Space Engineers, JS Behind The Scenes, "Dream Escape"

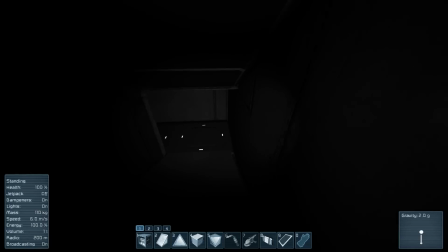698s
if you start walking through this one here it goes down to a down path and then we have a door here if I open this
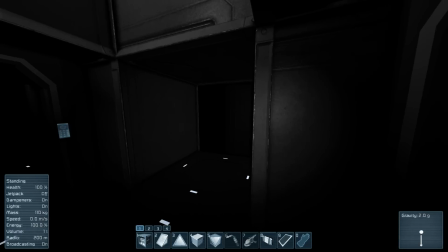705s
it leads into an exact duplicate of the basic little starting area we were just in so as soon as I hit this door button or as soon as
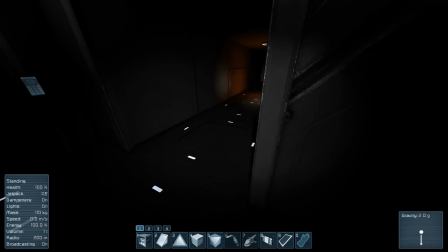712s
I look forward I would just simply run back over here and then cut to me standing right here so as I walked out
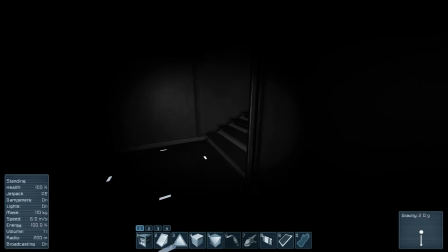719s
we'd once again be in the exact same area we were just at and of course I have the little tiny bit of the mirrored version that way if I turned
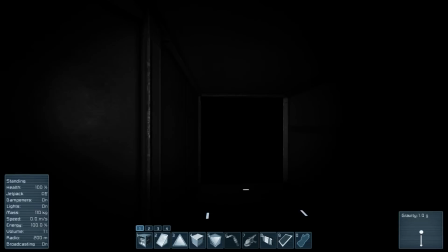727s
around at this point you would still see the same hallways and stuff that we had just been in.
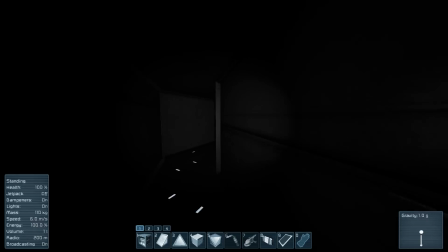732s
Took a lot of cutting between things if I did do a lot of cuts and stuff or if I did do these loops multiple times because of course well you have to do that because I'd have to cut back to where I was a second ago every time I did that.
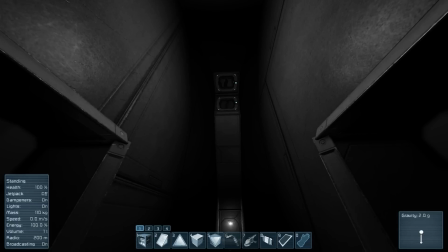745s
Took a lot of running back and forth and a lot of editing and as I said it meant that my health was always at different points slightly but
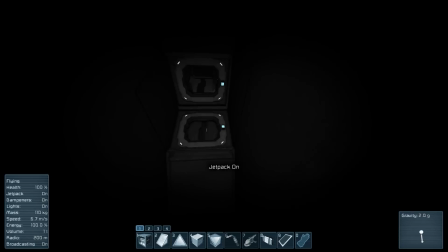752s
I figured better to have the health always dropping that way if you looked at it and the dreamscape feeling of it all it seemed befitting.
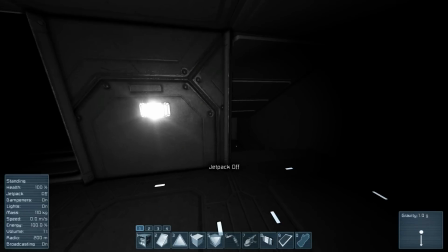758s
I believe I also had the stairwells over here that went up and up forever and looped around.
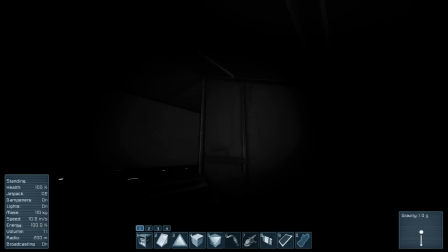764s
These are a pretty simple thing because of course they are just a stairwell that goes up for miles. As you can see I'm running all the way up here. Jesus Christ I really did make these go for miles and I believe at the top if we can ever reach it oh boy
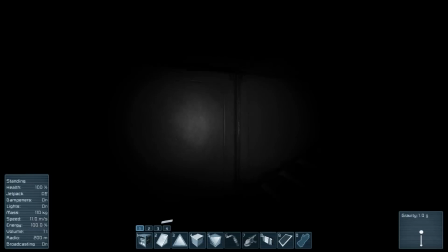779s
simply what I would do in this is when I did a quick turn I'd cut the footage there and then splice and there we go finally made at the top and you'll see I have a beacon all the way up here to give me an idea of hey that's the top I'd splice the footage there with all the way at the bottom of the stairwell which I think was I think I might have just gotten a bit turned around I know it's
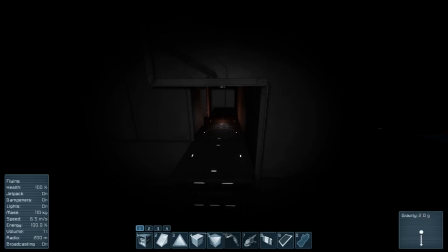799s
insanely hard to see out here but I basically splice it in with me running back up the way I just came uh yeah I think this leads back down
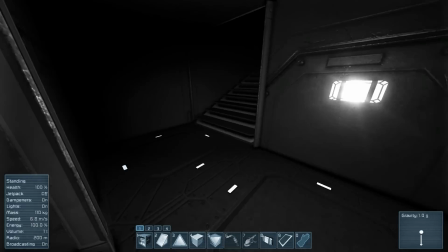807s
there we go so it's very very disorienting out there and basically I'd splice it together with footage of me coming up these stairwells down
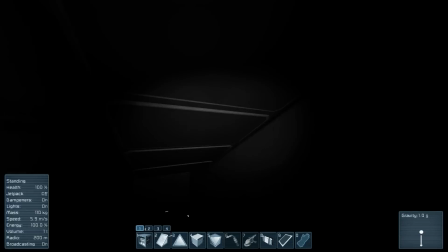816s
here so especially usually when I do a quick turn like that because it's such a quick turn I could easily cut it together with another quick turn
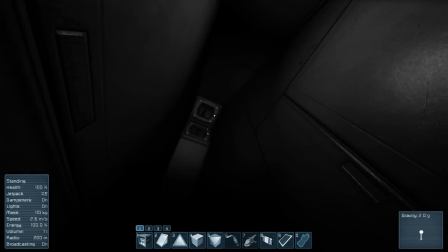824s
and then voila I'm back up here I believe my way that I finally got out of the maze was this door right here so if we
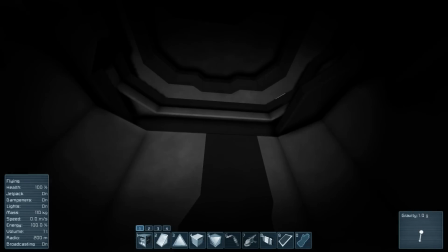831s
pop this open and we fly through this come on oh oh yeah i have another door there i forgot let's go ahead
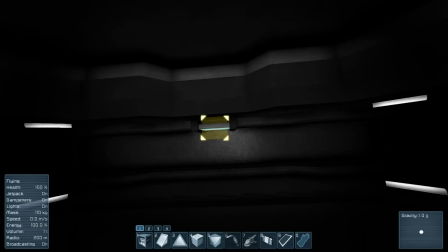840s
i think i might have cut it the footage right when i hit the second button right there or when i started flying through but at this point i think i cut
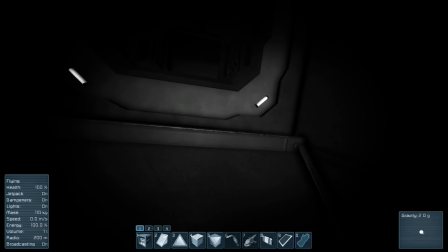848s
it so that yeah there's a wall there so i would have cut the footage to another point let me go ahead and reload this map just
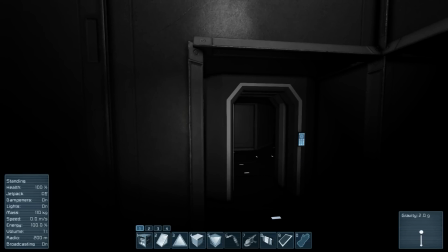854s
really quickly with the lights on that way you can see what it actually all looks like because it's a bit of a mess and if i go
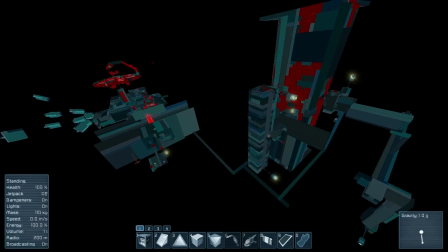860s
into spectator mode i can actually show you how it looked from here this was well actually i don't really need
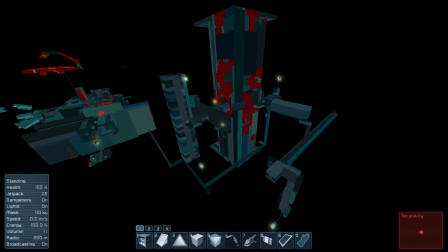866s
to reload it to keep showing you i can just do this so you can see this is actually how i built it too because i built it in pitch black that way i'd
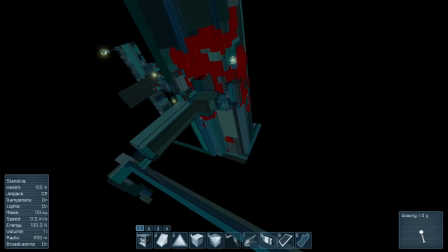872s
know what it looked like and so you can see the big tower here that we have all the markers inside uh this is like the
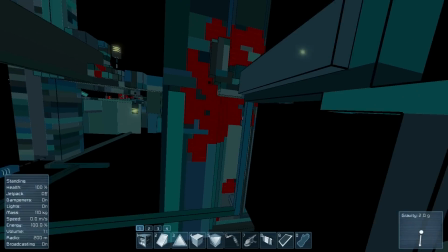879s
starting hallway i believe from yeah some of this is just left over actually from